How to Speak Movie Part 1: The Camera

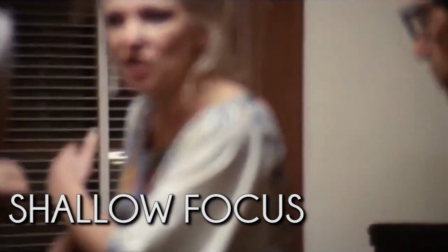4:04 Notice how in this argument, three characters are vying for power, literally trying to be the focus of everyone's attention.
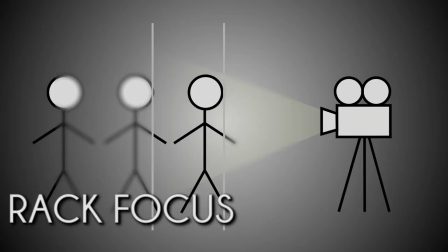4:12 A neat trick often done with short depth of field is the rack focus, changing the focus mid-shot.
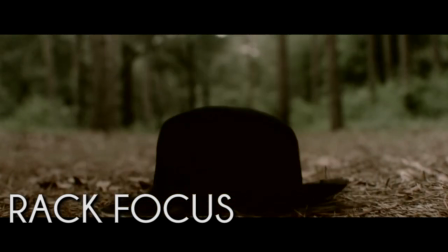4:19 Here, the hat is in focus. When it blows back, the focus blows with it.
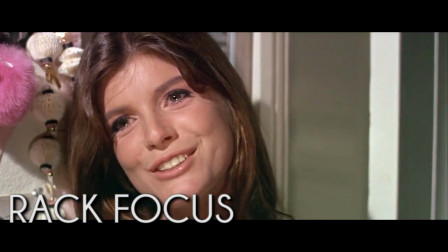4:25 The rack focus can draw the eye to important details. In this scene, we get a question, Benjamin, will you just tell me what this is all about?
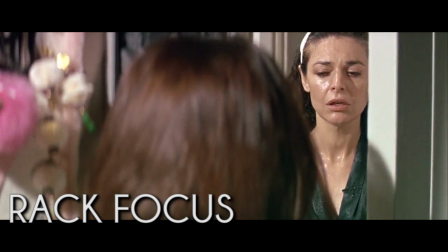4:32 And the focus racks, and the question gets answered. There's also fake shallow focus in the tilt shift.
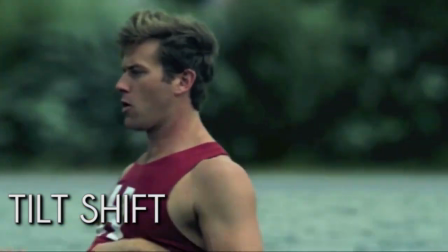4:40 Here, a special lens or digital post-production can selectively blur part of the image.
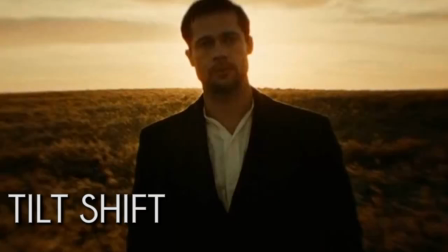4:46 This creates an artificial depth of field, to interesting effect. Lenses are important tools for controlling focus.
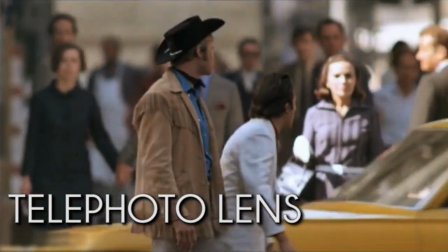4:54 Common ones include the telephoto lens, a long lens that compresses space. and the wide-angle lens, which gives a space more depth.
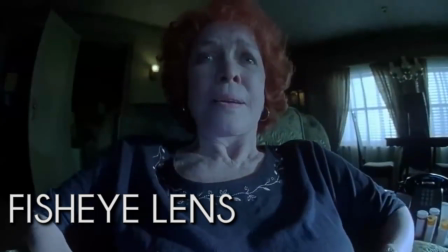5:03 There's also the rarely used fisheye lens, but when it is used, it can make some disturbing images.
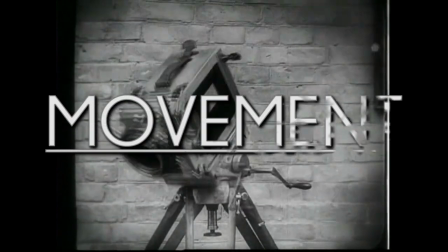5:09 Finally, let's put the camera in motion. They're called movies for a reason.
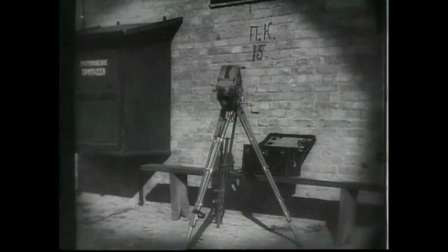5:14 So, movement. The easiest way to add movement is simply to pick up the camera yourself, in a handheld shot.
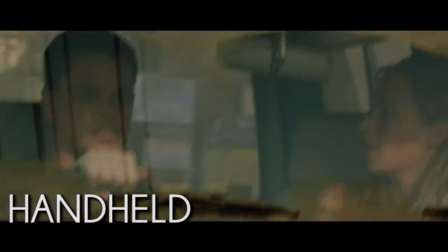5:21 Notice the shakiness in this shot. Holding the camera like this gives more freedom to the cameraman, but less control.
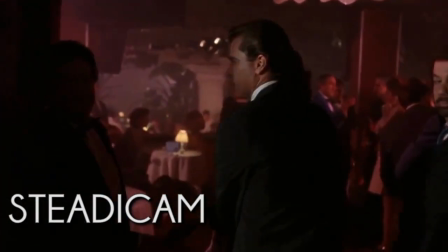5:28 That's why we have STEADICAMs, technically a handheld shot, but with a rig to help stabilize it, giving it a flowing, dreamy effect.
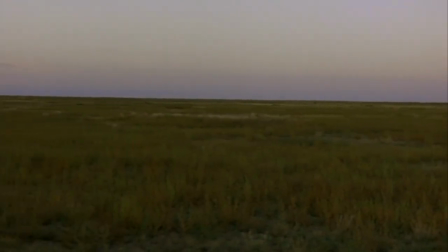5:37 But leave the camera on a tripod, and you can still move it with several controlled actions,
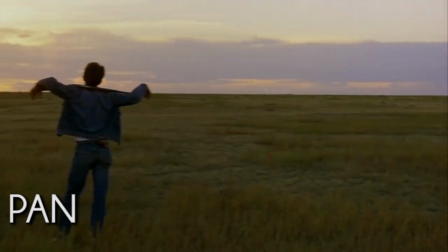5:43 like the pan, which swivels the camera on a tripod horizontally, left or right.
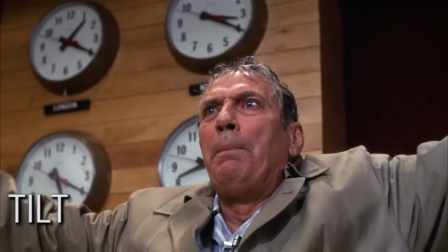5:49 There's also the tilt, where you swivel the camera vertically, up or down.
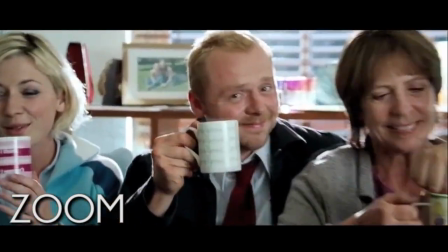5:57 And the zoom, in which the shot length is changed by adjusting the lens,
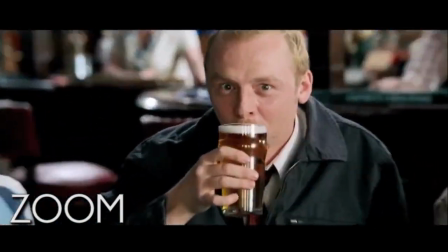6:01 from wide to tight, quickly, or from tight to wide, slowly. The next step up from moving the camera on the rig is moving both the camera and the rig in a dolly or tracking shot.
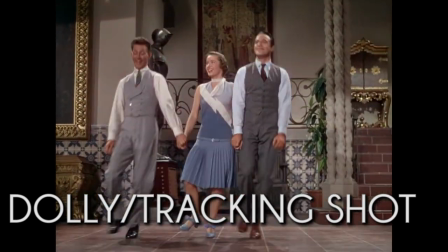6:14 The camera's put on a moving dolly or on tracks, and it moves with the subject.
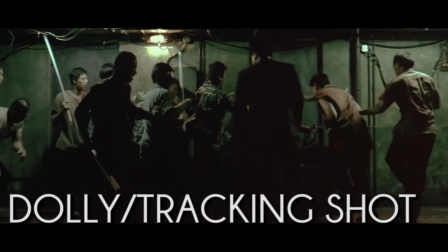6:21 Or without, from left to right, or back to front, or on a curve.
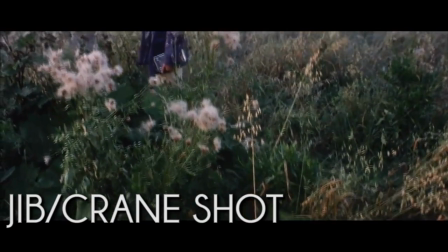6:29 The camera can also move upwards with the jib or crane shot.
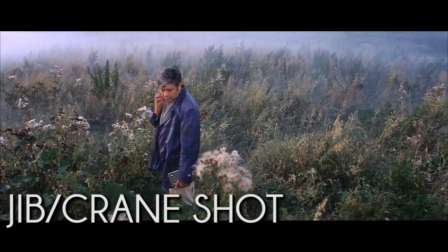6:33 The camera's put on a platform and raised above the subject, or brought down to the subject.
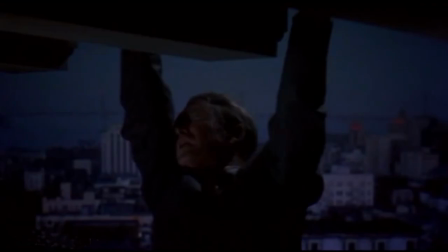6:42 Combine camera movement with rig movement and you get this neat trick, the dolly zoom,
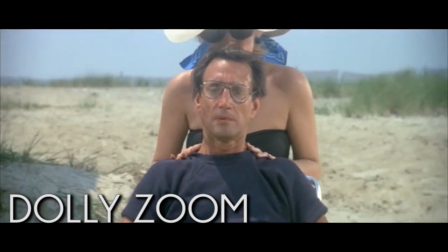6:47 also called a trombone shot, where the camera is dollied while zooming, changing the depth of the shot.
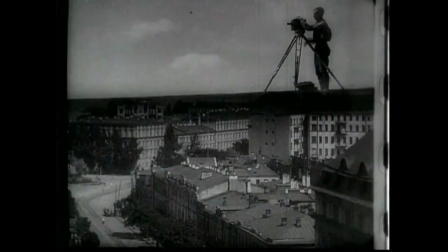6:54 But that's just one trick. These aren't the only terms, or the only types of shot.
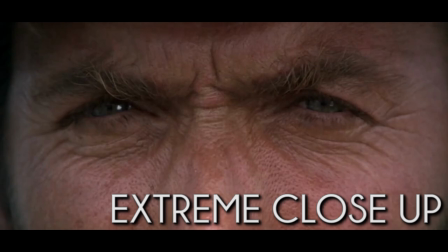6:59 They're just the basics, the standards.
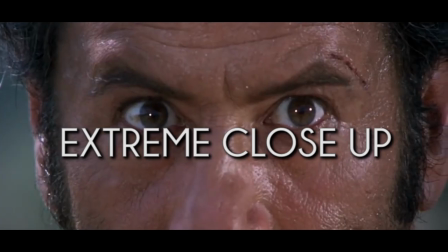7:02 And in the same way that books are made up of words and music is made up of notes, films are made up of shots.
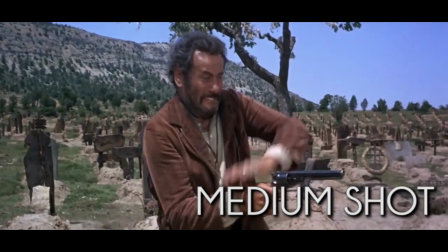7:11 Reading a film is just a matter of looking at what's in the camera. At least just a start.
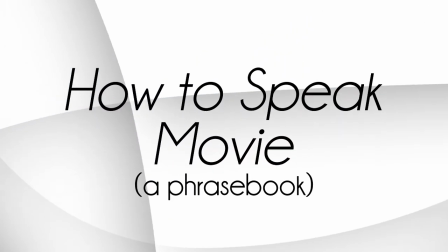7:17 In the next video, we'll go outside the camera and talk about mise-en-scène, what goes on in the frame.
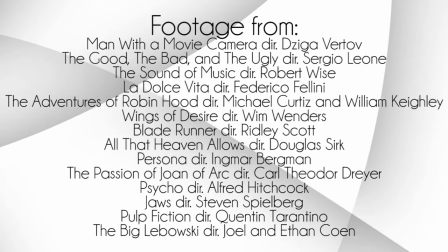7:23 Thanks for watching.